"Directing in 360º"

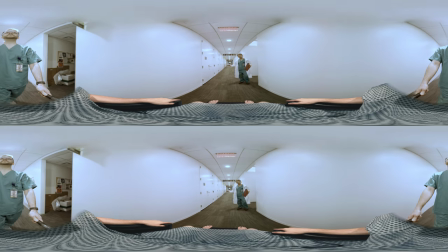You're immobilized and helpless, but still able to move along. You're a passenger, along for the ride.
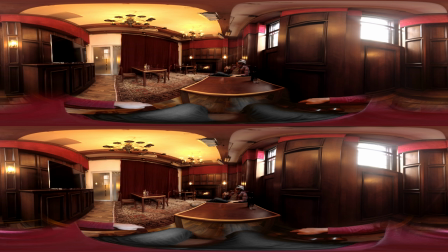Assuming you're not paralyzed in every single video, let's see if we can find a sweet spot for how you can be embodied. Take a look down. Having a physical body might just call attention to the awkwardness.
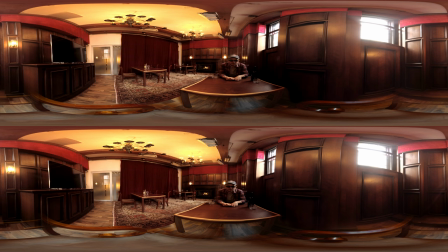So let's get rid of that. Now you're hovering strangely over a chair. So let's get rid of that too and replace it with a shadow.
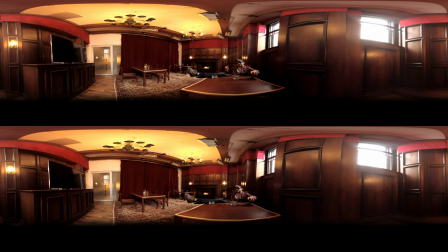Now there's nothing down there to distract you from where the scene is up here. And maybe this is the sweet spot. As long as I don't do something like offer you a drink. Because of course you can't drink it.
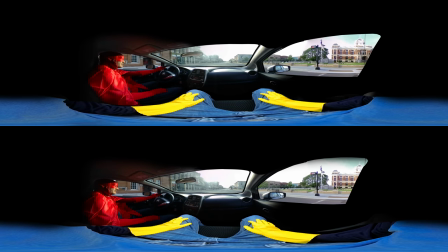Because this is not a video game, the visitor can't change the story, which means you can't be the hero.
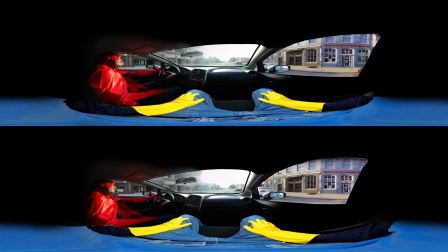But you can be the sidekick! So look around. Enjoy the ride.